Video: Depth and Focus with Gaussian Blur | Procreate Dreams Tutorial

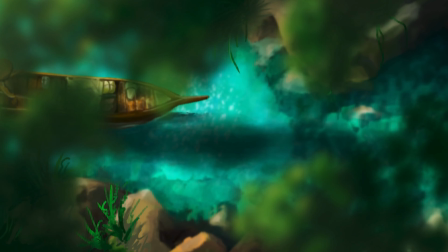0s
Hello and welcome. In this short tutorial, we will take a look at how to animate Gaussian blur in Procreate Dreams,
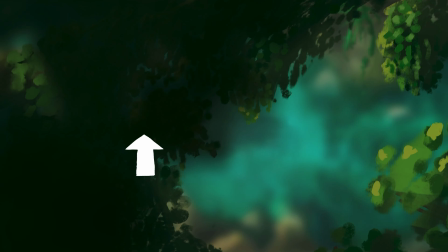7s
just like in this example, where the leaves are in focus first and the focus then shifts to the rest of our scene.
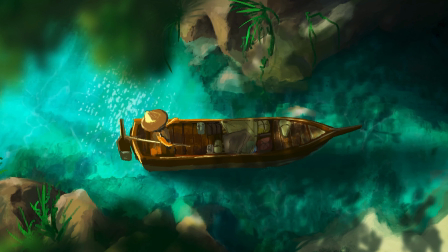14s
Keyframing Gaussian blur can be very useful, not only to add an extra sense of depth to our scenes,
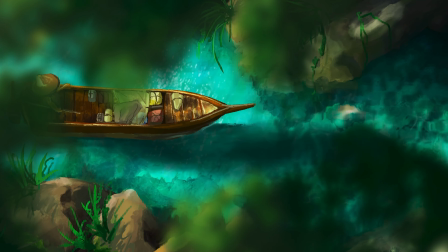20s
but also to direct the viewer's attention and show them where we want them to look at.
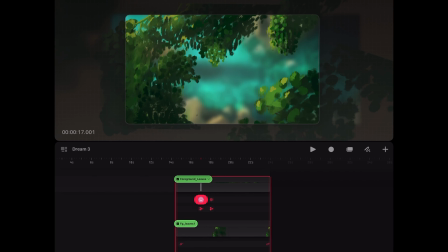26s
Let's get right into it. The leaves in the foreground of this scene are all three grouped together. Gaussian blur is then keyframed for the entire group. This way, we can change all three leaf layers simultaneously.
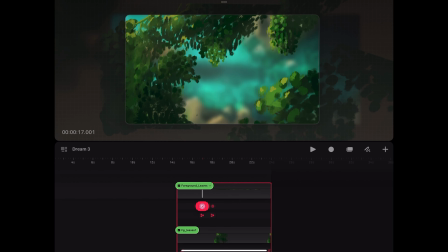40s
At first, the blur amount is set to 0. Then, about a second later, at around the 18 seconds mark, it is set to 9%.
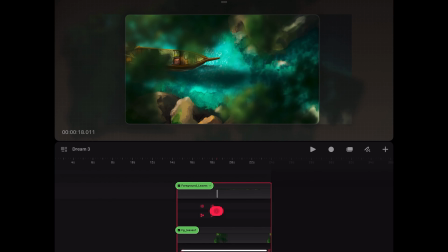The rest of the scene is behaving the opposite way.
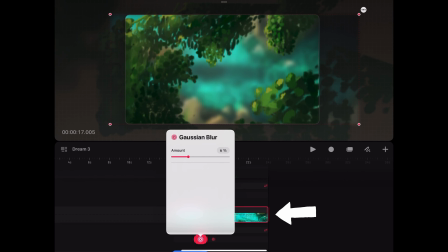60s
Our video containing the imported background animation is set to 6% first at around the 17 seconds mark and then back to 0% at around 18.5 seconds.
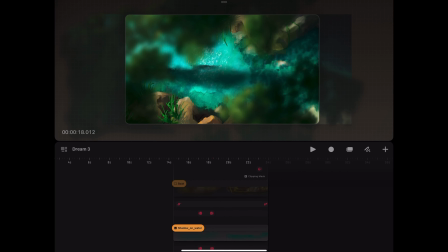75s
The same goes for the boat and the shadows it is casting onto the water. First, these scene objects are out of focus. Then, we imitate a change in focal length with depth of field by keyframing the Gaussian blur value. And just like that, the objects appear in focus. As a very subtle little detail,
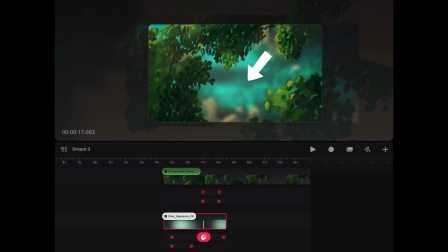99s
I wanted the background to feel slightly overexposed while out of focus and the foreground slightly underexposed while out of focus. So I keyframed HSB for the foreground leaves group to be at 50% brightness first, then at 47%.
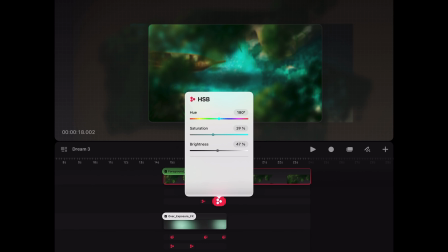115s
To get the rest of the scene to appear slightly washed out and overexposed,
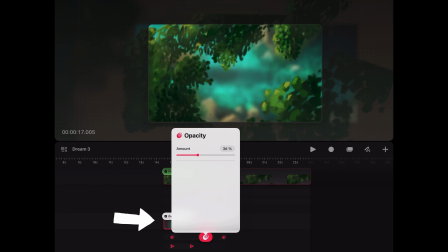119s
I created this overexposure texture, which I will move off canvas for a second, so you can see it better.
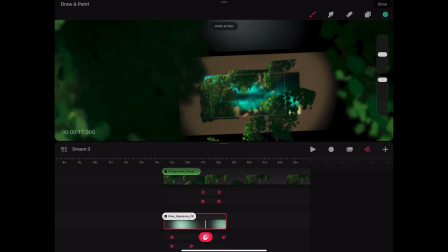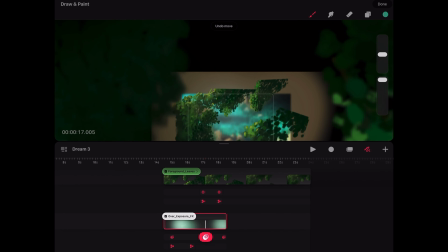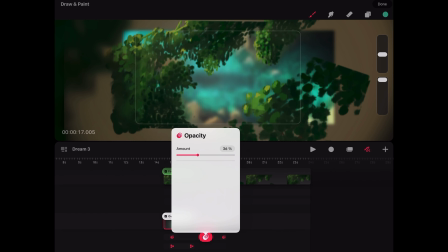137s
The opacity for the texture is simply keyframed at 36%, and then, as our change in focal length is happening, it becomes 0.
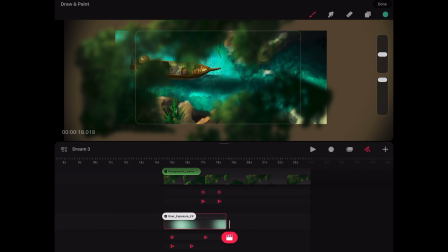146s
Thank you for watching. I hope this was helpful. You can now take this concept and transfer it to your own scenes.
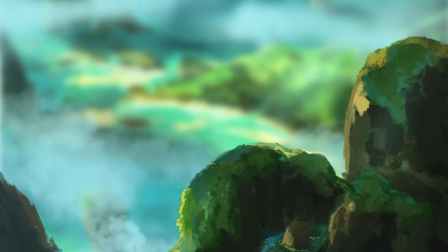153s
Here are a few other examples applying this method. As I mentioned earlier, this is also a powerful tool to direct the viewer's eyes.
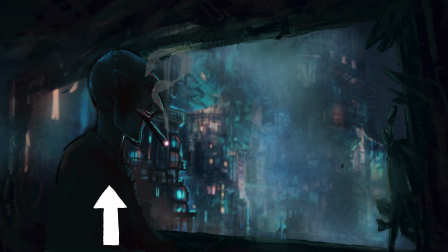163s
Here, I wanted the audience to concentrate on the character first, but then, as the window blinds open,
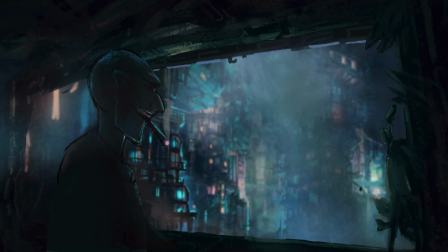169s
the character is blurred and the background comes into focus, inviting the viewer's eye to wander into the city and into the distance.
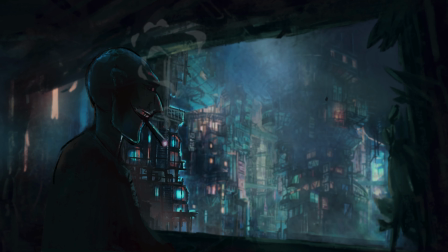179s
If you have any further questions, let me know in the comments.
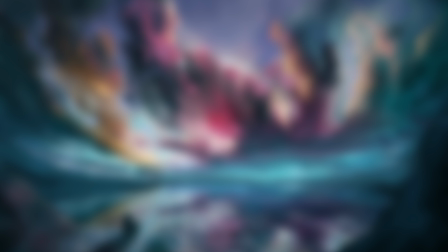184s
In case you are interested in more tutorial content, check out my other videos and stay tuned for more animated clips and tutorials in the future.